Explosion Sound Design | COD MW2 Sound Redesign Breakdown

Hi there, in this video I'll be doing a breakdown of a scene I took from Call of Duty Modern Warfare 2, and I'll be showing you everything that I created and recorded and designed. Everything actually was recorded from scratch and then designed as well from scratch. So if you want to see everything that I did from the explosion sounds as well as the weapon sounds and everything else, stick around because we're going to be going over that. All right, if you're new here, I have a gift for you. It's my Sound Designer Starter Pack. There's a sound pack that you can use royalty-free in your commercial projects or personal projects. So if you're interested in picking it up, I'll make sure to leave a link in the description below. All right, with that said, let's get into our project.
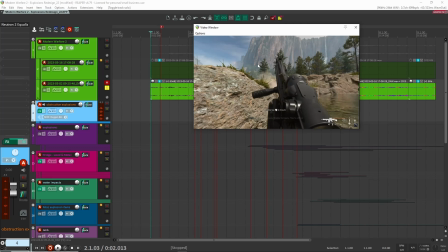[0:30]
All right, so here we are inside of Reaper, and the first thing I'd like to do is just play you kind of the original sound from the clip, so we have a reference point to go from, and then I'll play my redesign, and then we'll go in and break everything down. So if at any point you want to skip ahead, make sure to check the chapter markers below. I'll make sure to link up everything so that you can skip around to whatever you're interested in learning or seeing how I design.
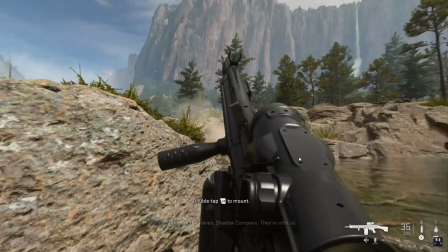[0:49]
So with that said, here is the original game audio.
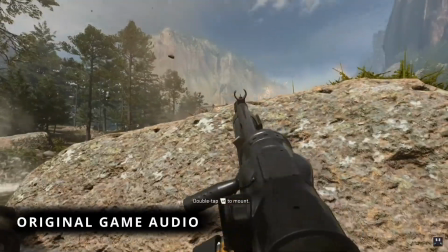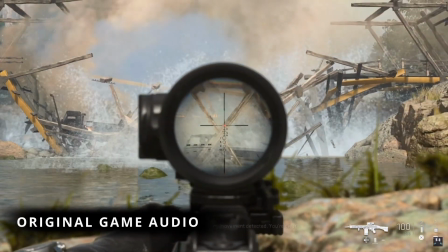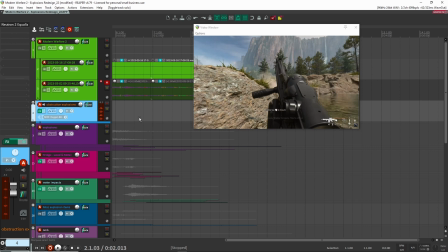[1:07]
All right, so that is the original game audio. Now let's have a listen to my redesign.
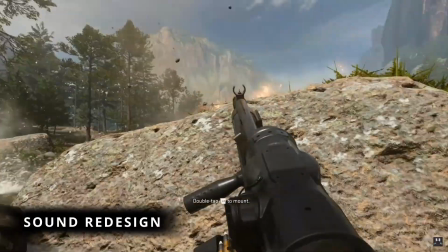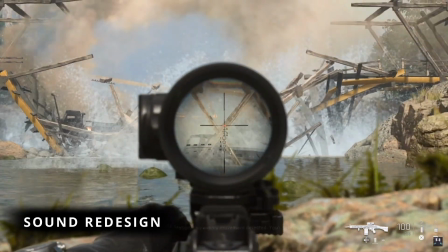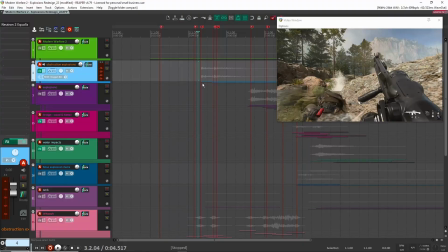[1:26]
All right, so there you have it.
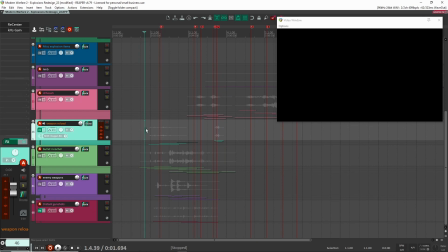[1:28]
So why don't we start just right at the beginning, and we'll kind of go progressively into the design, into the clip here as we go.
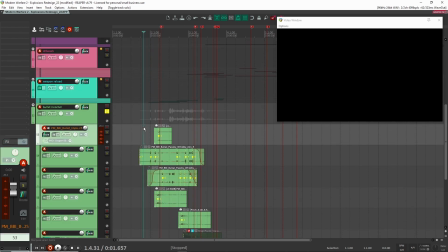[1:35]
So right at the beginning, we had our bullet ricochet. So I'll just play through these, and then I'll kind of go over layer by layer how I made these.
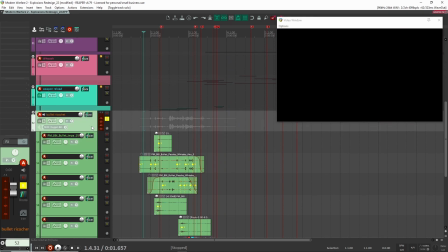[1:46]
Actually, this is one of the few, if not the only recording.
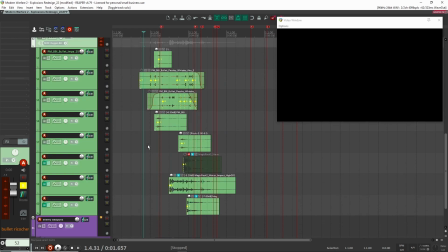[1:51]
No, this and the ambiences, I didn't actually record from scratch. So some of these I actually use from a library.
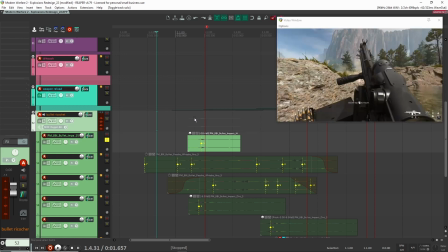[1:56]
So let's have a look at what are the sounds that I use here. So I think I started off with these here.
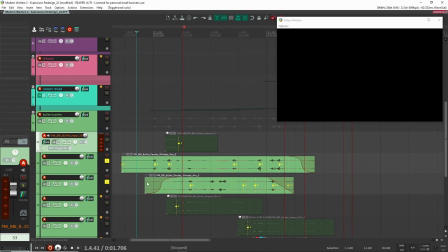[2:05]
And this I had just found in one of my libraries. They're just bullet pass-bys.
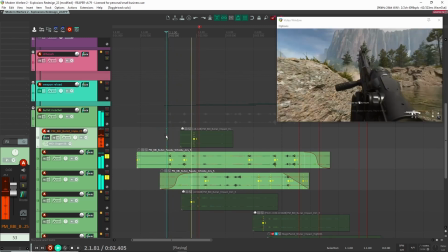[2:08]
And I kind of just layered them so that they felt like it kind of matched what was going on with the scene here.
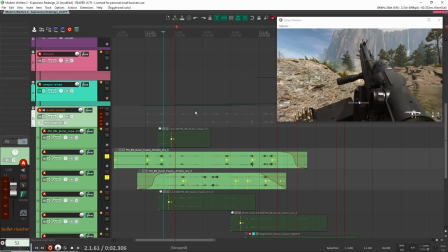[2:17]
Right, I just want it to feel kind of dangerous, like you're like bullets are flying by you. So that's what this was for.
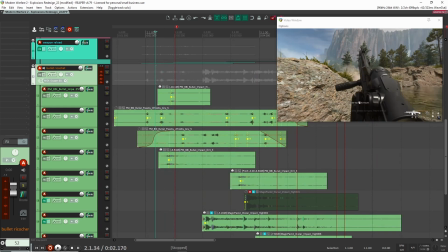[2:23]
After that, it was a matter of there was one impact sound that I wanted to kind of hit, which was right here. You have kind of right there. You have like some shots hitting the rock here, and you have like this rock explosion sound.
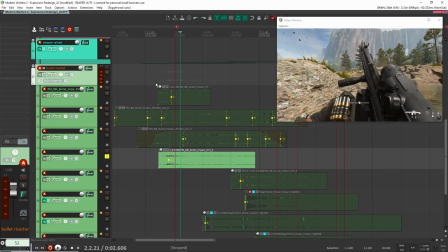[2:33]
So for that, I had these two layers.
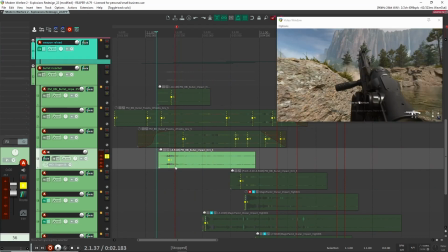[2:36]
So this one here, that's just like a bullet hitting a dirt, like a dirt impact, and then I had this other one here. So that's more like giving the body, and then here it kind of gives the texture. So together you get this.
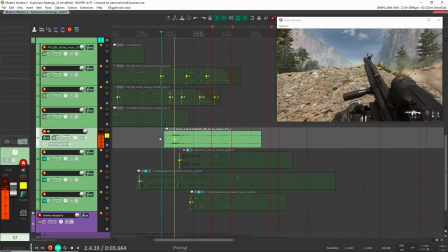[2:49]
Right after that, I think I had another dirt one over here. Yeah, because I think there's like a second one over here.
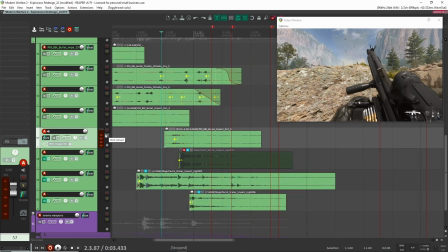[2:56]
So I just want to have kind of the feel that you're hiding behind this kind of rock with dirt.
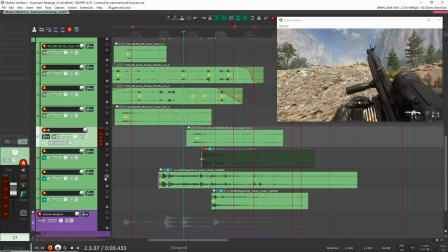[3:00]
So yeah, so that's what these are doing. After that, there was some other ones here, which are hidden like water,
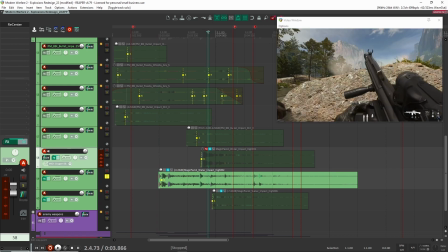[3:07]
and you'll see it here on the left, more over here on the left-hand side.
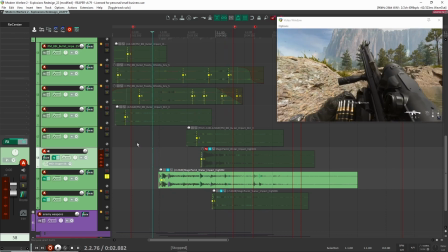[3:12]
So the way that I made these, this is actually from my Magic sound pack, and I just had these water impact sounds, and then so I kind of brought this in here, and you kind of get these like higher pitch like water smacks.
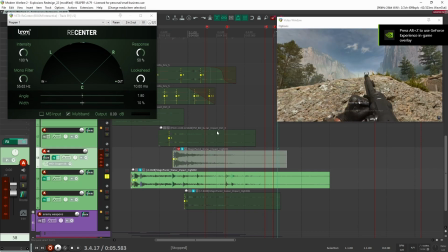[3:26]
And with that, I was able to kind of put it where I wanted it to go. So you can see here as the project progresses here,
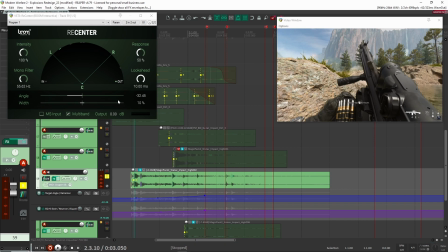[3:33]
I'm actually modulating the angle here so that it kind of moves with the camera, so that the water impacts start kind of on the left side,
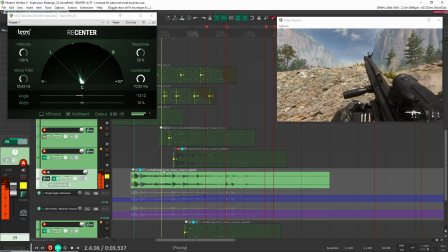[3:39]
and then as the player turns to look, they're right in front of him. Right, so that's what's happening here.
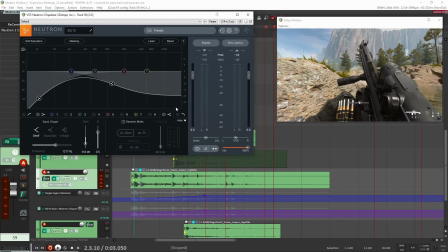[3:46]
Of course, most of my sounds here, I'm really playing around with the EQ to get the perspective right, because if I take this off and you have just a listen here, this would right? It's just like way too bassy, way too in your face. And I want it to feel kind of distant and not so bassy.
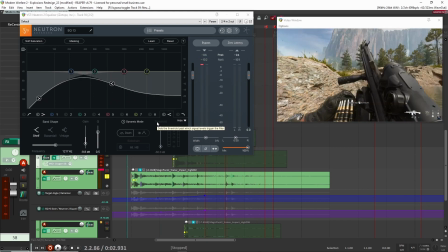[4:06]
Because these are just like bullets hitting the water, so they would be more high pitched than like anything low pitch.
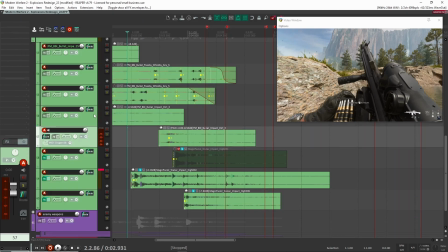[4:12]
So that's what I was doing over here. And you'll see I probably did, oh no, I don't have any for all these other ones.
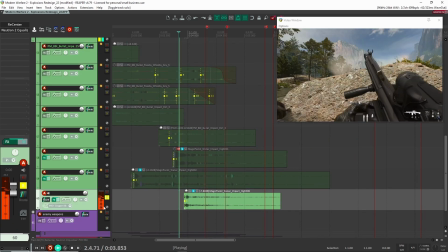[4:18]
These are just kind of laid it down. Then I had one more over here. Yeah, just another water impact. Again, just to add some kind of detail sound to the stuff over here. And this is, again, the same thing. I probably had the exact same EQ and recenter settings on here. So that's what that is.
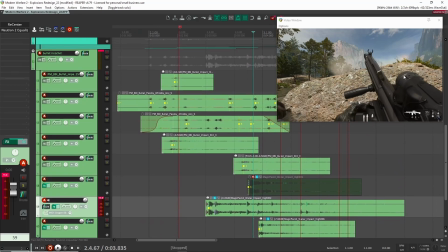[4:32]
So you have bullets whizzing by you. You have the impacts into the rocks, and then you also have the impacts in the water.
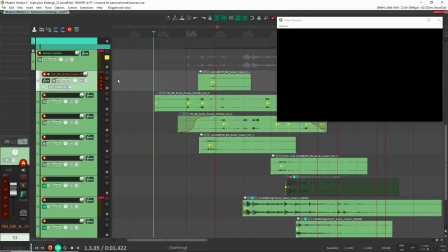[4:37]
So all together now we have this here.
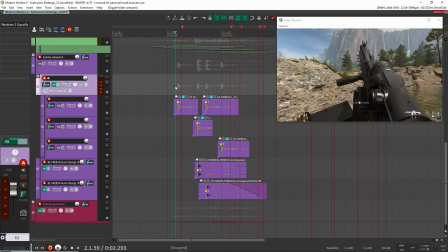[4:43]
All right, let's move on here to the enemy weapons, so enemy gunshots. So this is actually a combination of two things. One is sounds from a library, which is what I have up here, and then I also have other sounds down here. And these are going to be sounds that I recorded, and they're just fireworks.
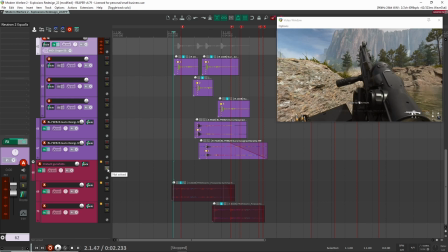[4:57]
And using fireworks actually sounded really good as kind of these distant weapon shots. So I'll play, let's start here with just these gunshots from the library, and then I'll play you the other ones, and we'll play together.
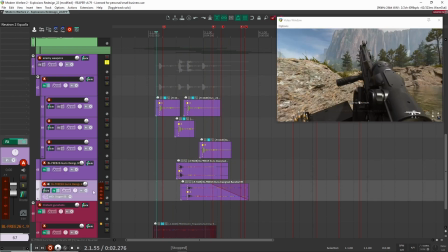[5:12]
Right, and you'll see here I have some EQ settings, and they're probably all the same or all similar here.
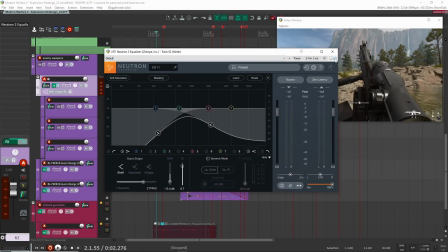[5:16]
And it's just a matter of like really cutting out some of the lows and the highs so they feel really distant. So if I take it off, it sounds like this.
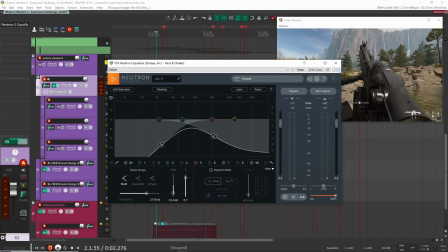[5:24]
Right, it just sounds like they're right beside you. I didn't want that. I really want to feel far.
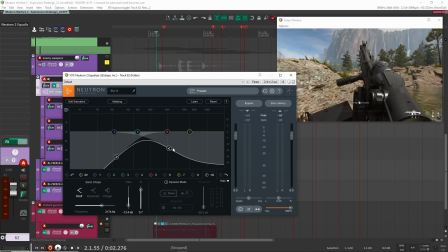[5:28]
And a trick for that is to really use a high shelf to really cut out some of the highs. And that will really help to give that sense of distance.
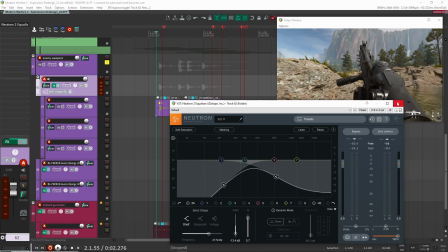[5:40]
And then here for the lows, it's just a matter of taste, cutting out some of the lows.
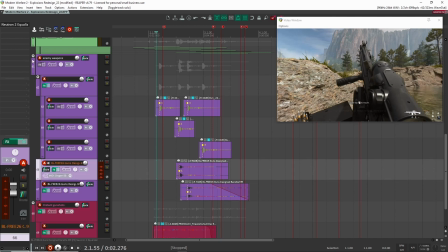[5:45]
All right, so that's what these sounds are here. So I just kind of put that there with the EQ setting. And then what also really helped was these shots, which are fireworks.
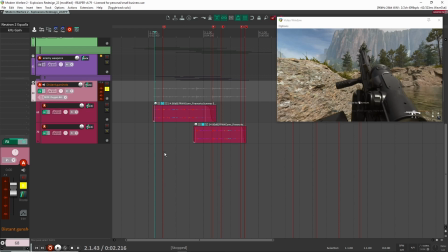[5:57]
Right, so these are all like just little fireworks that were popping. And I had recorded this near my house, and I was able to get like these really distant fireworks, and they just work great to get the sense of like really distant gunshots. So all together now we have this. Right, and you have this really a really nice sense of all these distant gunshots like that.
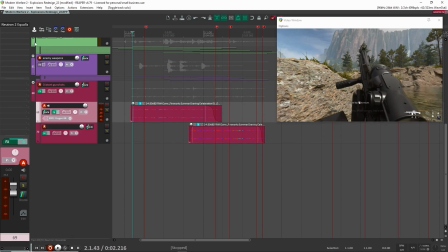[6:17]
So that's how I created these here. And again, here you'll see probably a similar thing in terms of EQ.
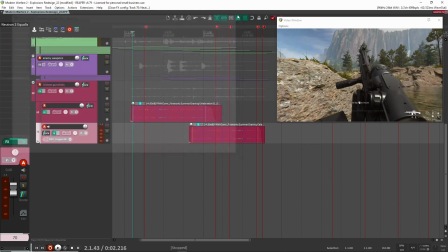[6:22]
Oh yeah, here, so just cutting out the lows. I think they already felt distant, so I didn't have to change much except for some light EQ for the fireworks here.
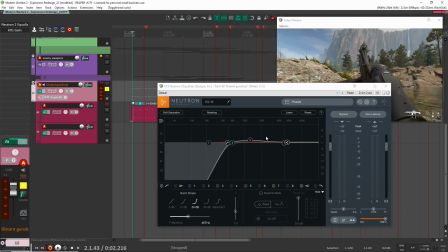[6:29]
And here I did some more, I guess a bit more aggressive EQ, just cutting out some of the mids here and popping out a little bit of around 1K, 1.5K. So if I play it without it, like it works, but I think when I was playing in the context of everything else,
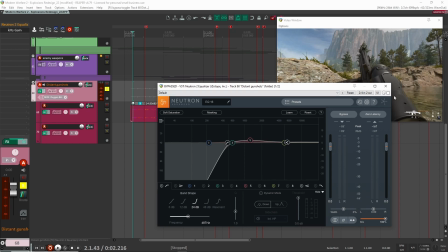[6:46]
in the context of the mix, it wasn't really coming out, and I really didn't need those kind of lows, especially because the bullet flybys were more important. I didn't want this to kind of cover that, so that's why I put this on here, and then just popping it up at around 1.5K, that really helped to bring them out.
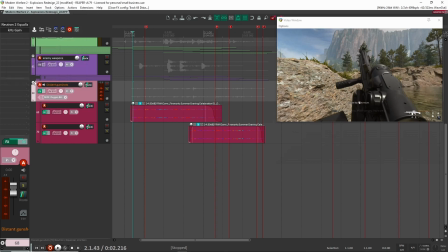[7:05]
Right, so that's all that is, and the gain here is just to balance it out with everything else. All right, so far now, if we play these together, this is what we got.
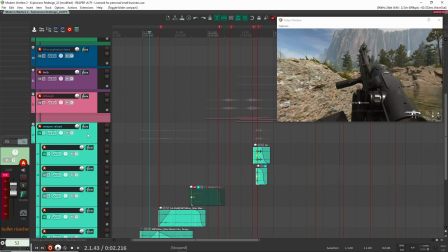[7:15]
All right, let's keep going here. These are just some like really light detail.
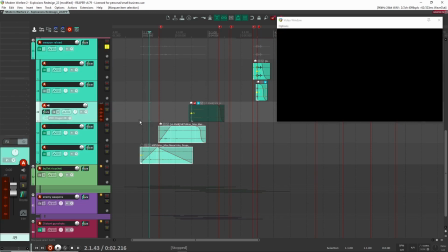[7:20]
Actually, these I probably could have get rid of them because you don't even hear it in the redesign. And I kind of made it that way on purpose because I didn't want it to distract from the bullet whiz-bys and everything else. And so this is the reload. Again, just really light Foley, like some metal sounds like you're putting bullets back in the gun.
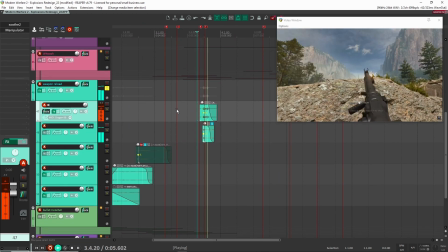[7:40]
And then this one here, this is your actual weapon reload. And so let's have a look at how I created this.
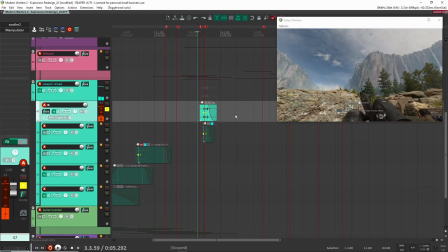[7:45]
So this is the first layer here. So this is from if I'm not mistaken, my sound pack.
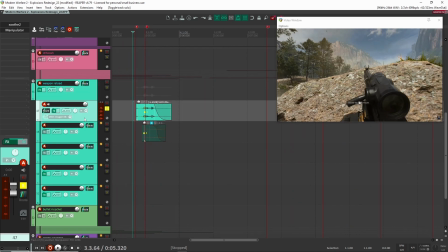[7:51]
Yeah, it's from my steampunk sound pack, and I just took some mechanical sounds. Right, sounds okay like that.
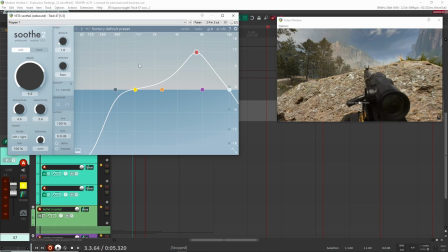[7:57]
I really wanted to make it feel a little bit larger and heavier. So I took out, I wanted to kind of clean up some of the high end.
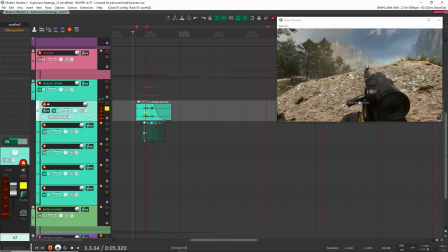[8:03]
So that's what I'm doing with 2 here. Cleaning out some of those resonances, and then I'm pitching it down a little bit here.
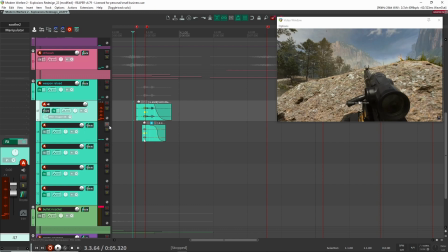[8:09]
Right, so it feels a little bit weightier.